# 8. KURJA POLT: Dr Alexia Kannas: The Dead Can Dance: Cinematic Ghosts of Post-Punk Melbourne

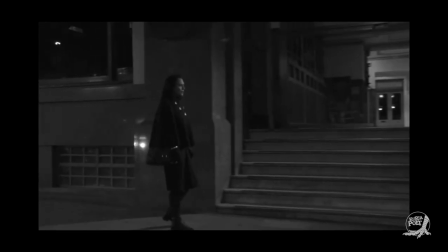So as we've just seen, the return of the past is first signaled by Millicent being able to hear the birthday party playing inside this haunted site.
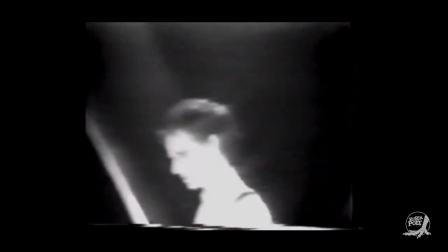The film then cuts to historical footage of Nick Cave and Rowland S. Howard performing on stage at the Crystal Ballroom.
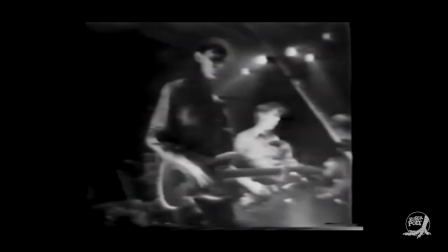This juxtaposition generates what scholar Tom Gunning, in his essay To Scan a Ghost, describes as a sense of fundamental untimeliness,
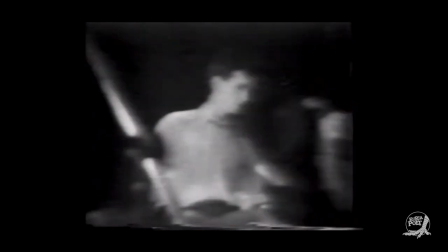a return to the past not in the form of memory or history, but in a contradictory experience of presence.
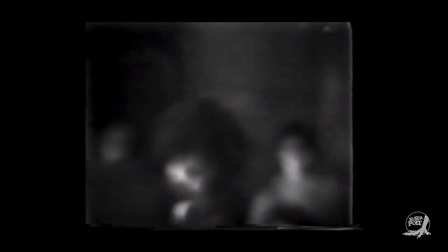The film's use of this footage takes us both into the site and back in time,
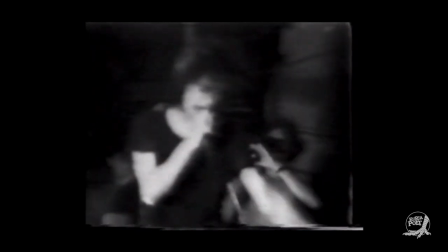allowing us to witness the characteristically volatile performance Nick Cave was famous for at this point.
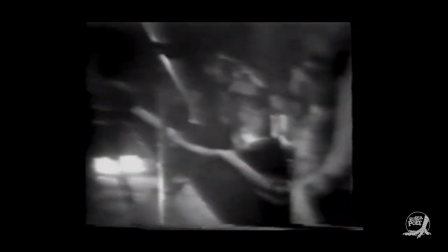If for a moment we believe that this might only be a memory, however, this impression is quickly shattered when we meet Millicent back outside on the street.
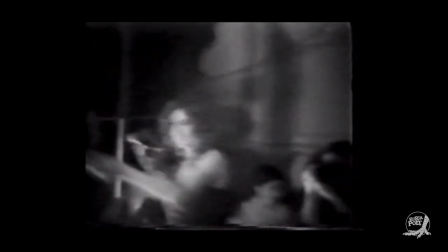The sound of traffic puts us in the here and now, but we can also still hear the birthday party playing inside the Crystal Ballroom.
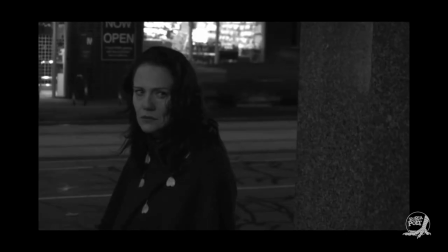Inside, the show is still happening.
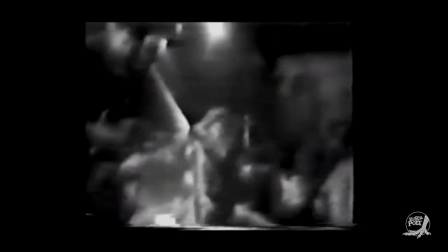What Millicent is experiencing in this moment recalls Gunning's assertion that we do not see ghosts,
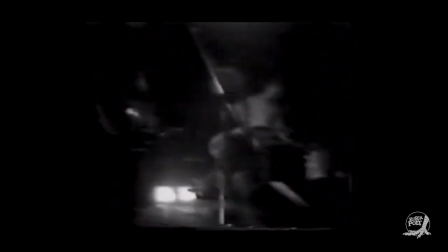rather, our senses of vision and perception are brought to crisis by them.
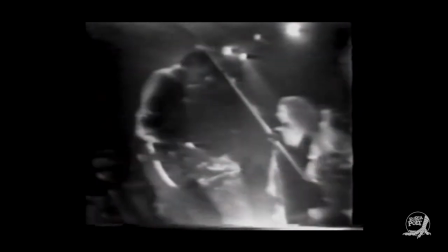What provokes Millicent's crisis of vision and perception here, however, is not the appearance of a single ghost,
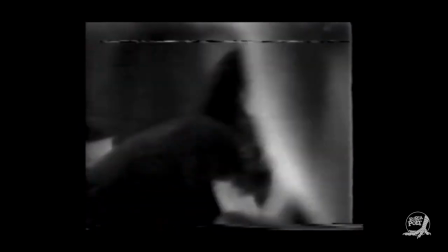but the spectral presence of an entire cultural scene.
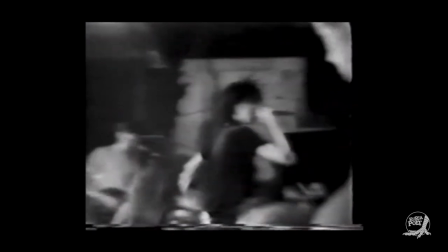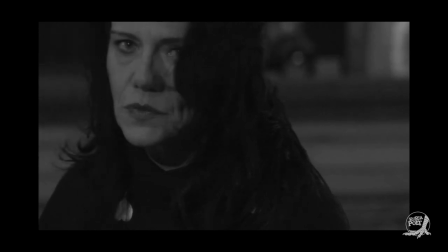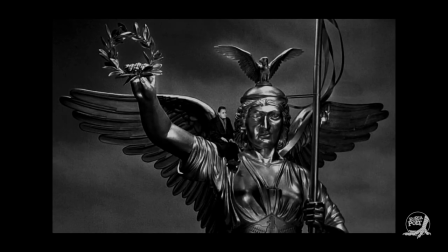This imagining of Melbourne's post-punk scene as a spectral presence is reiterated in Wim Wenders' 1989 film Wings of Desire. By 1983, the birthday party had relocated to Berlin and broken up, sparking the formation of other Australian post-punk bands in a continent halfway across the world.
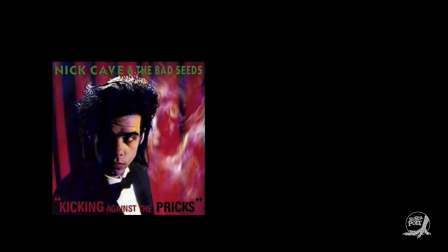An embryonic incarnation of the Bad Seeds soon emerged, while guitarist Rowland S. Howard became a member of Crime in the City Solution,
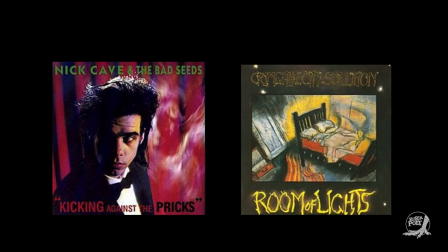a band who had reformed in Berlin with a new lineup including Harry Howard, along with Mick Harvey and founding band member Simon Bonney. While Crime in the City Solution did not go on to enjoy the success or longevity of Nick Cave and the Bad Seeds, both bands' performances in Wings of Desire suggest the cultural significance of the Melbourne post-punk scene in West Berlin at this time.
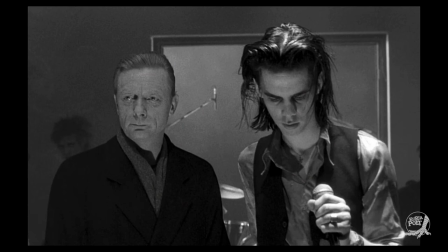Wenders recalls how he began writing Wings of Desire with no idea of the story or characters, but only the motivation to make a cinematic portrait of Berlin. Nevertheless, he says one thing was clear from the beginning. Both the Bad Seeds and Crime in the City Solution had to be in that movie because musically, that's where Berlin was.
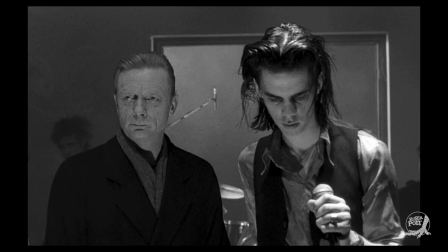The post-punks from Melbourne had an inherently cinematic quality that for Wenders seemed to connect to early German expressionist cinema of the Weimar Republic. In Richard Lowenstein's documentary Autoluminescent, Wenders describes the post-punk musicians from Australia as bird-like with a Caligari look.
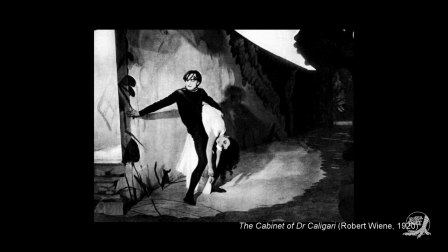"I don't think anybody ever wore any other colour other than black, and they had this vampirish life. As soon as the daylight came up, they were gone, but when the sun went down, they showed up again." Here, Robert Wine's 1920 film The Cabinet of Dr. Caligari is seen as the antecedent of the Australian post-punk musician's aesthetic,
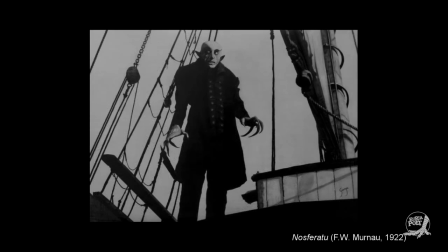and their nocturnal lifestyle recalls the figure of the vampire popularised by F.W. Murnau's German expressionist horror film Nosferatu from 1922. Wenders captures the figures of the musicians and the Australian post-punk scene more broadly in this moment with absolute adoration.
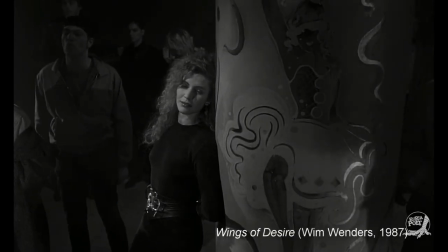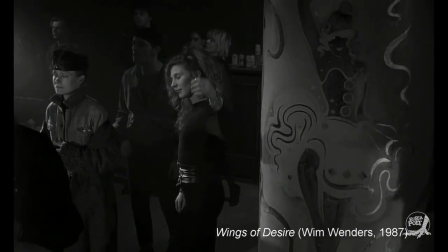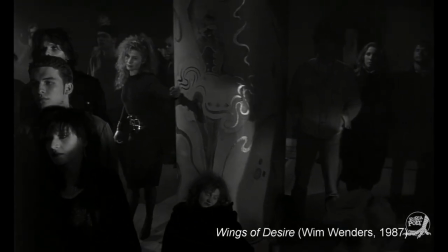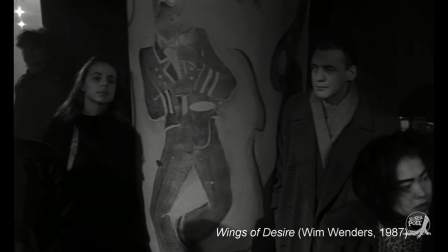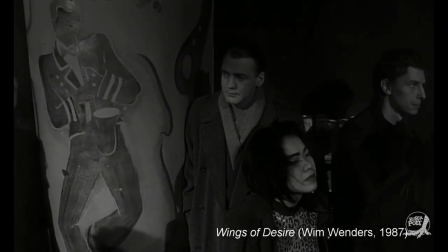Three.